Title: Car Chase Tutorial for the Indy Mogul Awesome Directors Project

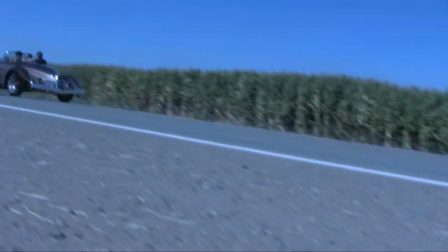[4:09]
3. You don't always have to use a truck. Using a truck can be very dangerous, and many times we'll just use 2 cars like we did in Sock Baby 3.
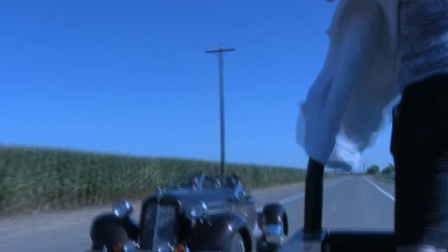[4:18]
Lastly, just remember that any kind of driving shots can be very dangerous. If it feels unsafe, it probably is.
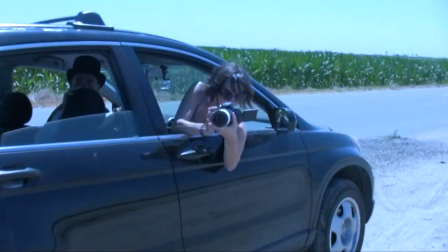[4:24]
Attempt this technique at your own risk, and please be very careful. Okay, now that we feel better about all of you not suing us, let's go over technique.
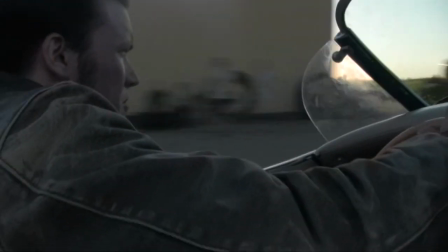[4:32]
Shooting the vehicle from the side shows the background moving in a constant blur. This makes the vehicle look like it's traveling much faster than it actually is.
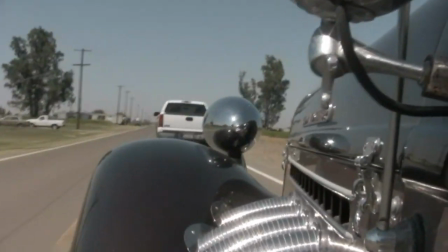[4:40]
To make vehicles look closer than they actually are, zoom in a little bit and flatten the perspective.
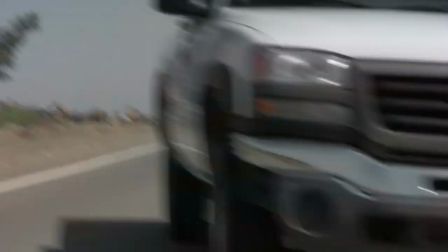[4:45]
This makes the vehicles look like they're right next to each other while you're filming out of the back of a 3rd vehicle.
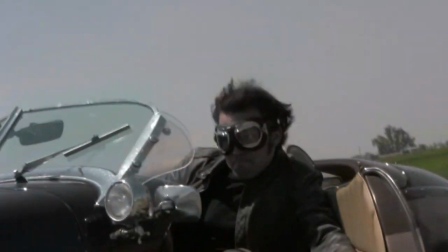[4:50]
Also remember that shaky camera. It makes things look way fast. Being successful with this is all about safety, technique, and doing your homework. Well, that's it for Wes Havenbrook's first tutorial on the Awesome Directors Project. If you have any more questions about car chases or the danger element, just leave a comment below. In fact, we want to know your favorite car chases of all time. So go ahead and leave a comment below telling us what your favorite car chase is from a movie, and then we'll go through them and pick our top 3 if we agree with what you put. We'll be back next week with our tutorial on zero-budget screen fighting, but in the meantime, you should check out episodes 1 through 4 by clicking on the links in the video or in the description below. Also, you can, if you want to know other stuff. Also, if you would like to be notified of our future videos, you can subscribe to the channel by clicking here. See you next week, everyone, and thanks for watching. Insert other funny West Havenbrookness.
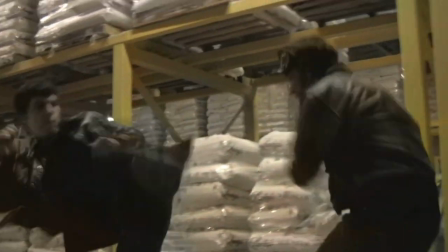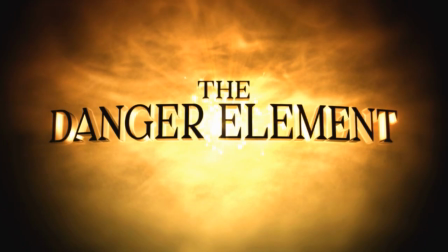[6:01] Tortuga.